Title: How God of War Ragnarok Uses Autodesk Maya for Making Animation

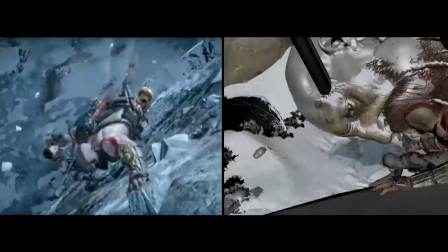4:10 For shots where motion capture is not possible, traditional keyframe animation is utilized to roughen the shots where they can then be finalized by the animator.
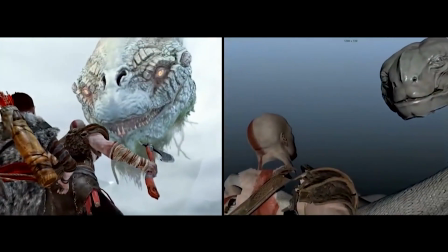4:19 Creatures often need to be hand-keyed and animated to convey the correct weight and believability whereas motion capture would limit this performance.
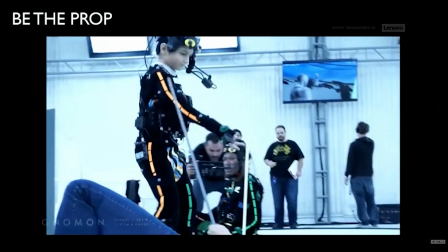4:30 Motion capture is shot on a stage utilizing actors.
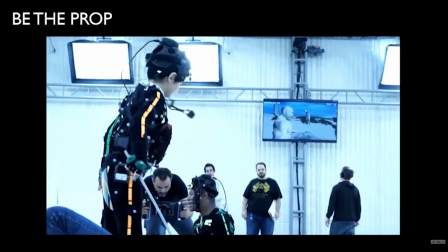4:33 The quality of their performance is critical so there's a pool of actors for motion capture acting just like there are actors in Hollywood.
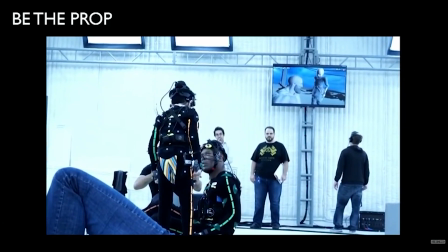4:39 It takes talent to give strong performances even for games. Some games even will have top name actors perform their motion capture movements.
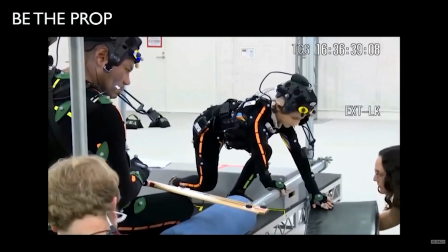4:47 Simulating the props and how the actors might be off balance for certain moments are not only critical for the mocap to be captured realistically,
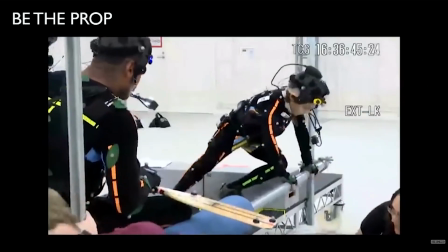4:54 but it also allows visual reference for the animator to make a much more believable performance for the final shot.
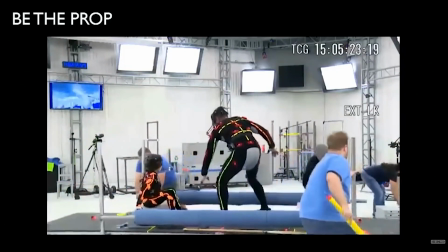5:01 Cameras are also done with motion capture and when the actors are performing, monitors can visually show the director what the entire scene looks like with the game assets.
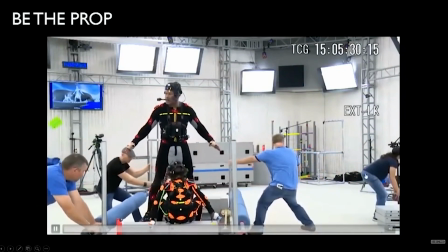5:09 This whole process cuts down a ton of time versus if everything were done hand-keyed one step at a time.
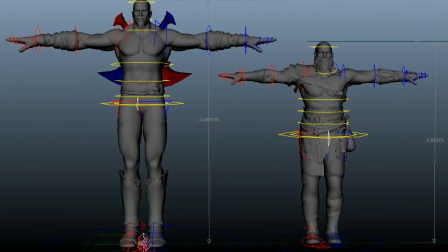5:16 The PS3 versus the PS4 and PS5 Kratos went through a complete rehaul.
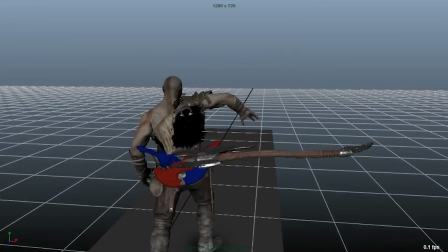5:21 For the 2018 version of God of War the mesh and rig were completely rehauled.
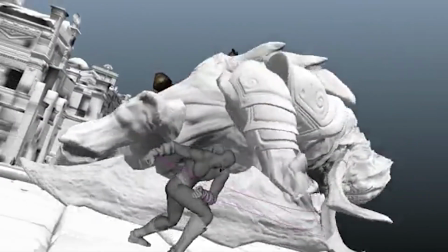5:25 The original version of Kratos was much more exaggerated and stylized and had a completely different proportion to
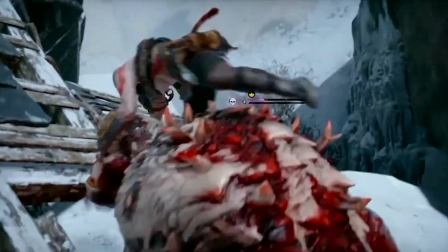5:31 what is being used and the more photorealistic refresh of Kratos being used in the latest franchise iterations.
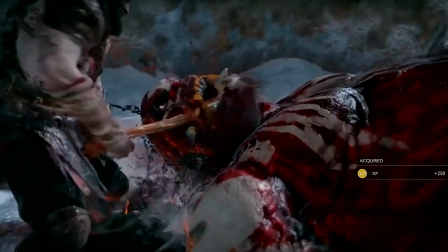5:38 This allowed the entire game to feel a lot more photoreal and gave a higher-ended graphical element to the IP.
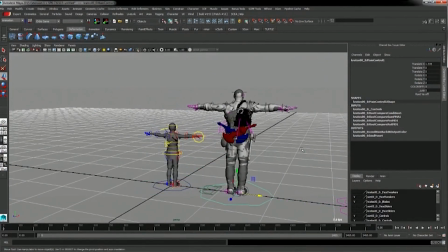5:45 God of War uses a very similar motion capture workflow to that of Naughty Dog's Last of Us and Uncharted series.
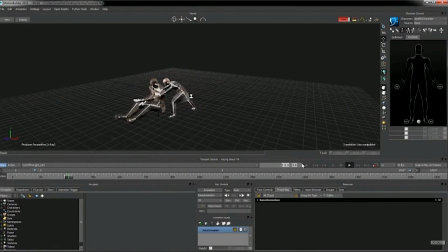5:51 Motion capture is stitched and compiled with Motion Builder, or otherwise known as Mobu.
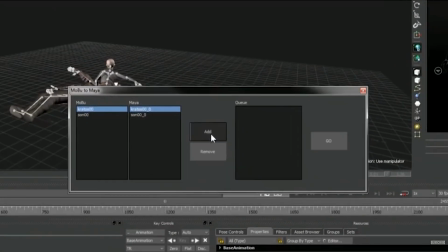5:56 Motion Builder is much more user-friendly when it comes to dealing with motion capture versus Autodesk Maya.
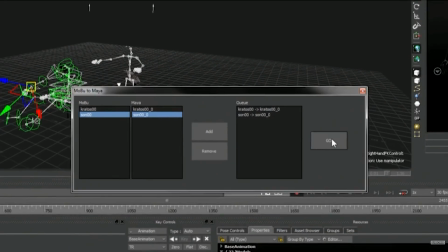6:01 However, for keyframe and animation polish, Motion Builder is far from an ideal software.
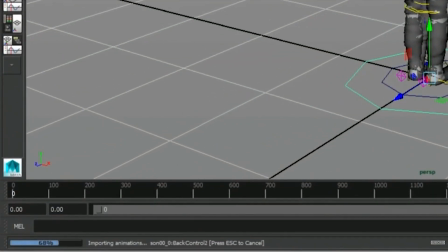6:07 So tools were created to import the Motion Builder data to the Maya version of the assets where
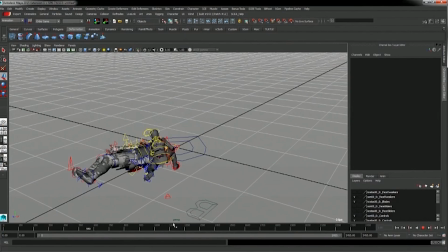6:11 all of the motion can then be cleaned up and finalized by the animators for the final versions of the game.
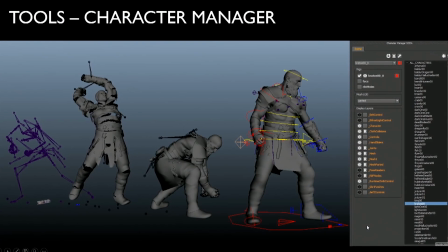6:16 To speed up iteration time for Motion Builder and Maya, different levels of character meshes are utilized.
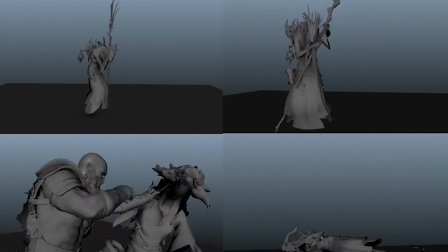6:22 This allows artists to work with a much more efficient mesh during the animation process.
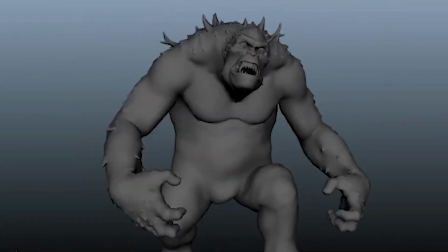6:26 When roughing in rough movements, a stripped down mesh will run a lot quicker in software allowing iterations to be made much more quickly.
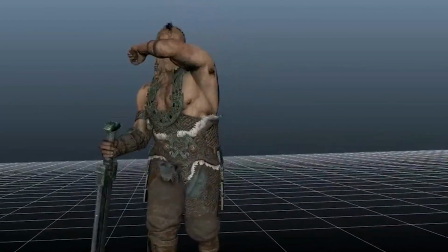6:34 When the animation is closer to final, animators will work with a much higher resolution poly character called a deformation mesh,
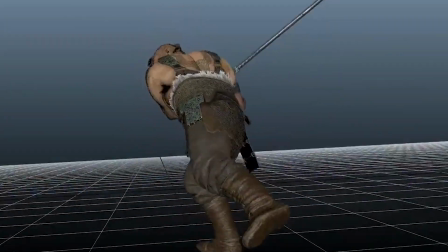6:40 which will have better skinning for finer details which are necessary during the polish phase.
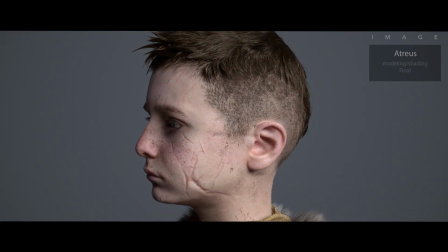6:46 With the PS4 and PS5, the in-game character and the cinematic character are the same, whereas previously in PS3 games and earlier,
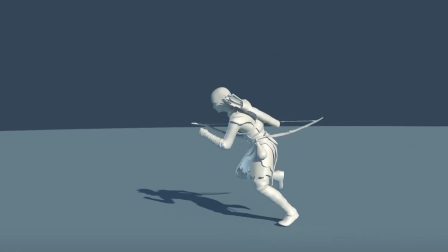6:53 different quality meshes were necessary for in-game and cinematic moments in the game to run efficiently.
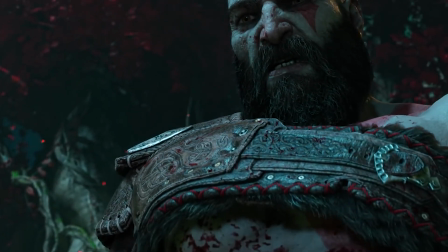6:58 This means you'll get the same great looking characters for every moment in the game.
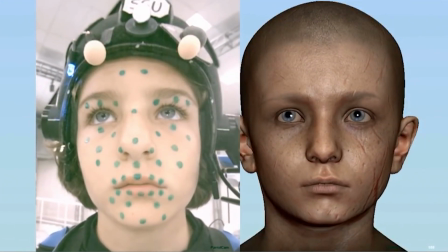7:02 As important as motion capture for the body is, facial motion capture is equally as important and can be equally as complex,
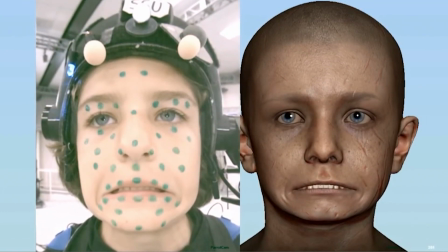7:09 especially with more photorealistic human meshes. FACTS is utilized for facial motion capture animation,
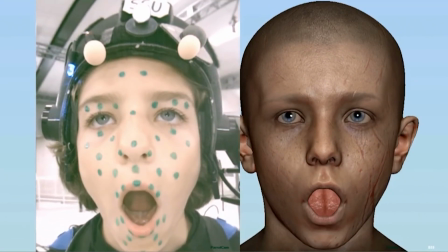7:15 which was then transferred to a blend shape rig for animators to clean up and provide finishing touches to make the performance as believable as possible.
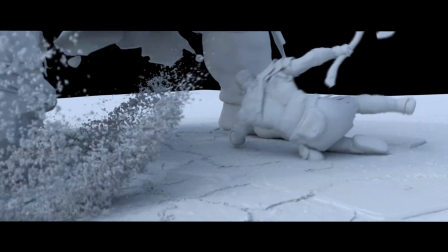7:23 We have a lot of students who ask us why Maya is important to learn in the game creation process.
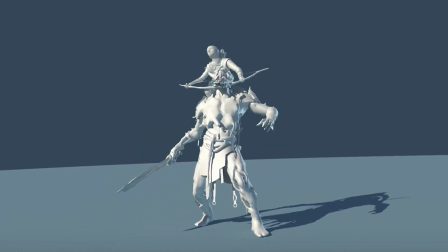7:28 We get a lot of questions of Blender can be used just as easily for AAA production as standardized industry software
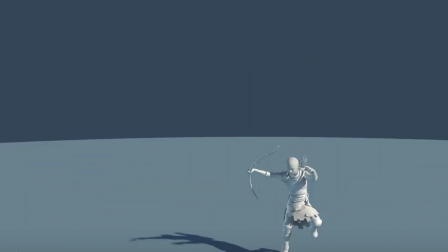7:34 such as Maya and we hope that this video shed some light on why Maya has become the industry standard for game production.
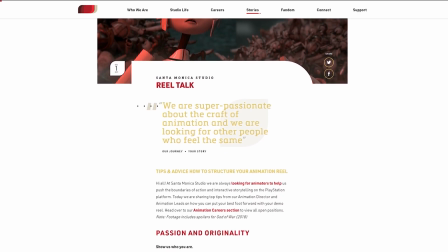7:40 One last thing, if you had dreams of working on the next God of War or whichever game Sony Santa Monica may be developing next,
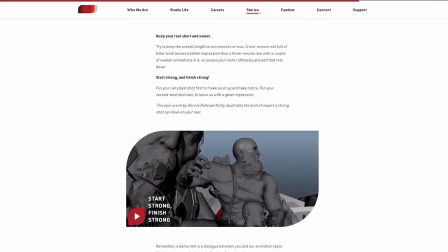7:47 you'll want to brush up on those animation and Maya skill sets, as they typically will require an animation test with, you guessed it, Maya.
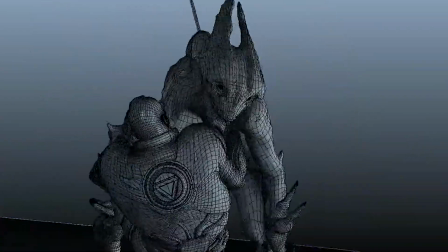7:54 So although Blender and other programs are becoming more and more powerful, Maya still is the cornerstone to creating these AAA franchises.
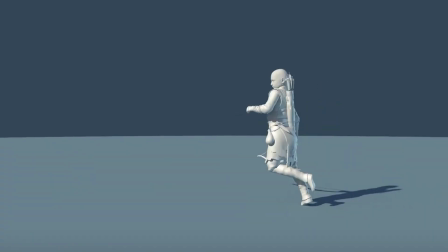8:01 Of course, it always comes down to how great your animation is on your reel, and not the tools you utilize, but it's important to keep in mind why certain tools are utilized in production.
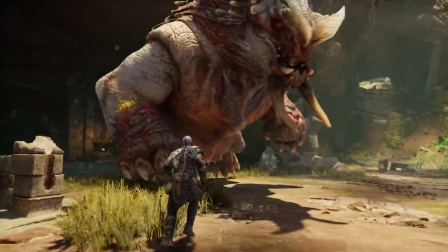8:10 That about wraps up this video on how God of War through the years utilizes Autodesk
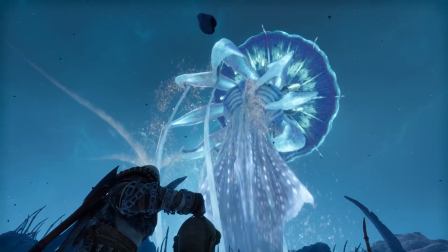8:15 Maya and why it's an important integral piece to the AAA animation game creation process.